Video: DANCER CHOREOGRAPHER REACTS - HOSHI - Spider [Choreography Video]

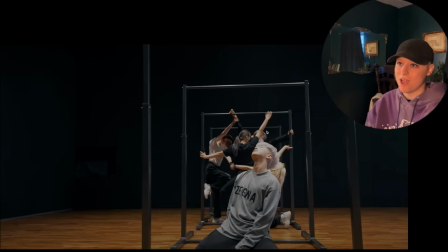It looks like a web because I don't know the intention of the song, but it probably may have something to do with the imagery of a spider being caught in a web and control and things like that. And a lot of times you use that type of, not this type of imagery,
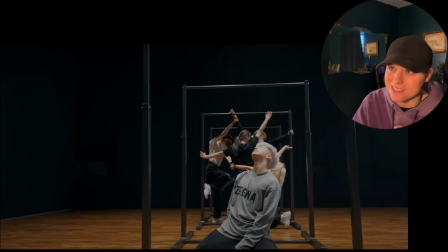but like you use those types of analogies, I guess, to help propel that.
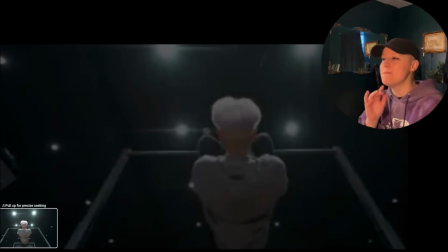So I will say I really liked that. It definitely, I'll say it met my expectations of what to expect, but I think it was definitely more refined,
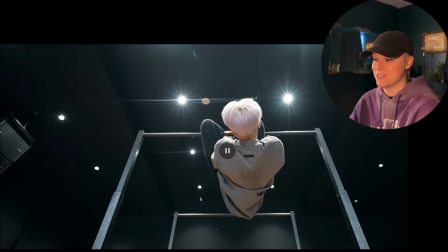and I think that it's I'm very much looking forward to taking a look at this. I'm sorry that I didn't look as surprised. It's because I already knew that something this beginning, I've already seen this beginning. So I think that's why the shock value of somebody actually using this prop, but it doesn't discredit the impressiveness at all.
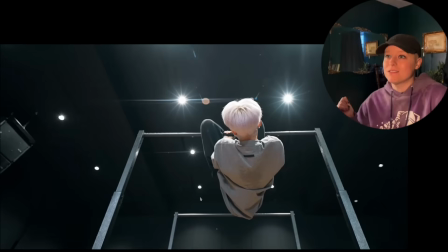I think this is wonderful. I don't think I could probably do a dance cover of the course, but I don't own something like this. I don't own a jungle gym prop like this to be able to safely do this beginning. So I bet the dance covers were pretty wild on this if they're able to go for it. More power to them.
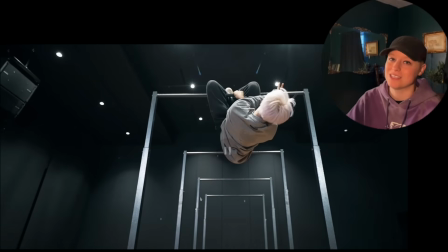I'm going to respectfully just analyze and do the course if Patreon votes me to do the course. So I love this here.
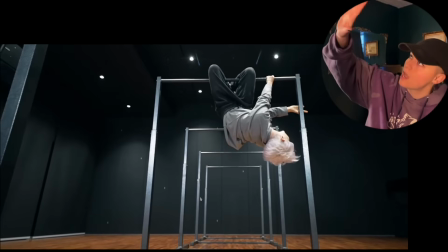He's very intentional with the fingers as he touches that top down to the side and then all the
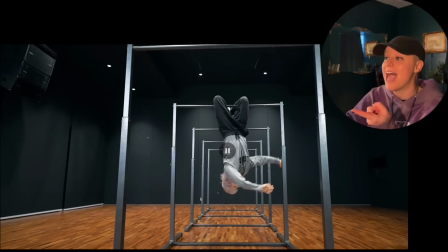way down, and then he's going to grab one more and then allow his body to head, and then he swings. Ooh, and that's in control.
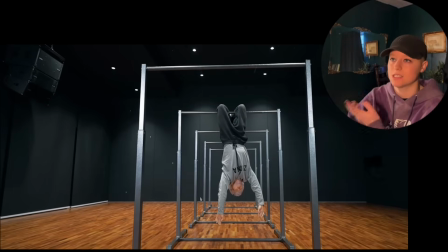So he's not just letting his body swing. He's using the control, using the core, isolating and using more of his ribs to help carry that, to keep looseness in the arms. Because if he uses shoulders, then his torso would be more isolated.
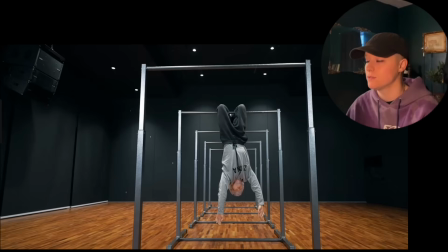So I think it's a really great choice that he chose to go about it by using the rib cage versus the shoulders to help pull those arms from side to side.
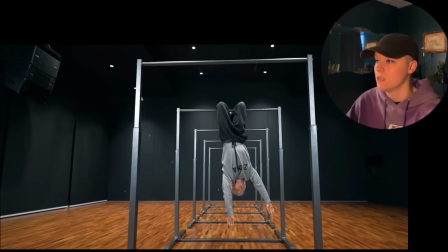I think that was really fun. From here, he grabs his hips.
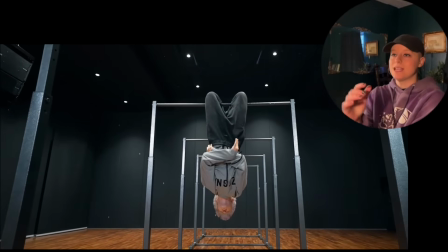And then he grabs and then he twinkles in. So it's really nice. He creates that very, you're going to be seeing, the reason why we have a lot of this is a lot of times with waving, I've noticed, or sometimes in popping technique, but I will just speak on waving. This is called spider fingers is what I've heard this be called. And I learned that.
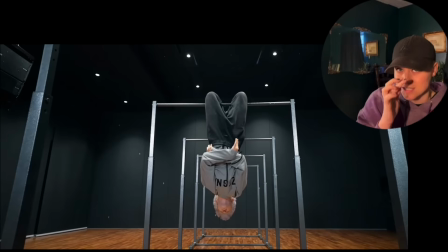I saw Dokhyun do this very, very well. If you don't know who that is, wonderful popper, and I've been seeing it on a couple of other stuff, not with 17, but just in other things I've reacted to. So I respect Dokhyun and his innovation with some of these techniques, or his refinement of these techniques.
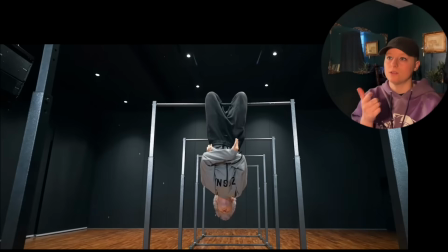So you're going to see a lot of these fingers throughout, obviously because of the imagery of it looks like legs, like spider legs, so that's why you have these happening a little bit more. But it makes sense.
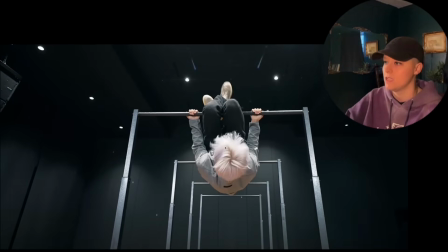He goes da-da-da boom, and he pulls himself up here. He pulls do-do-do, and then he crosses over and flips over.
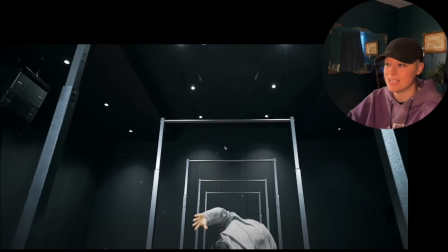Love that. Nice crash there. Do I think that he's actually singing there? I will be shocked if he does. But if he does, more power to him. This is his job, right? For me, my job, I kind of already mentioned a lot of that, but this is his job. So if he's able to do it, very impressive, but it does take a long time, but he's been doing this for a long time.
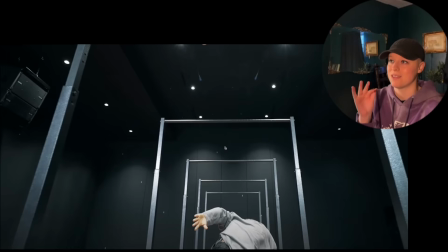You can also tell too, this is probably one of the first instances where they have officially transitioned over to Hybe because of the rehearsal space. I'm very familiar with this rehearsal space. So that's what my brain is telling me that we've started transitioning over.
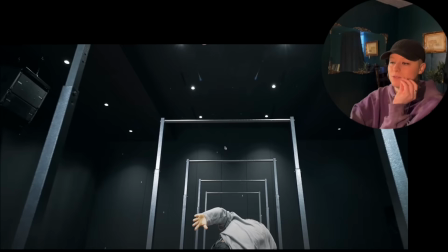There's a chance that it may have been before this, but this is the first dance concept that we're seeing here in affiliation with Hybe.
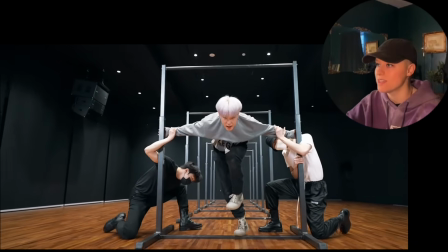I love this here. He pulls forward, the intensity, having them pull in.
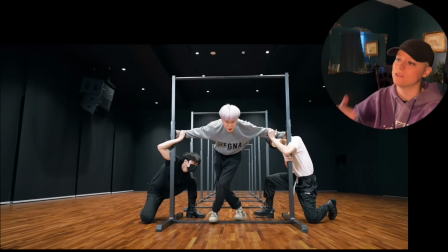Really great way for them to grab him without causing pain in any way.
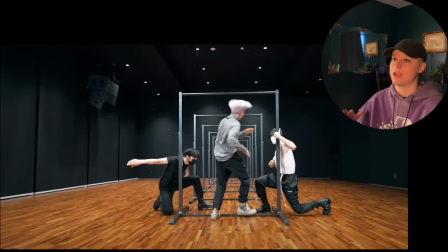He's the one who stops himself, and I love that the dancers are able to be properly placed where he doesn't have to rely upon them 100%, but they really help make it easier for him. So that was really cool how he twists and turns.
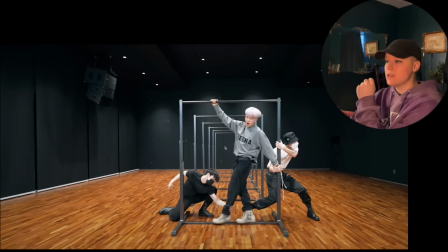So you notice even right there when he turns and he stops, they are there as a form of stability and not there to actually stop him, and I really like that.
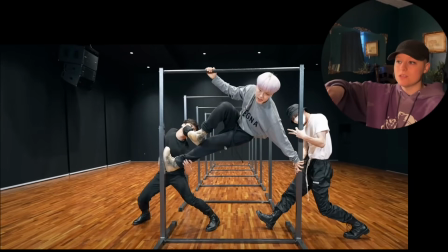So he comes up. That was a really nice aid there too. He could do that. It would be really difficult on the type of prop it is, but he's holding some of his weight. He's also leveraging right there on his own, having more of the twinkling of the fingers to help create that texture all the way through.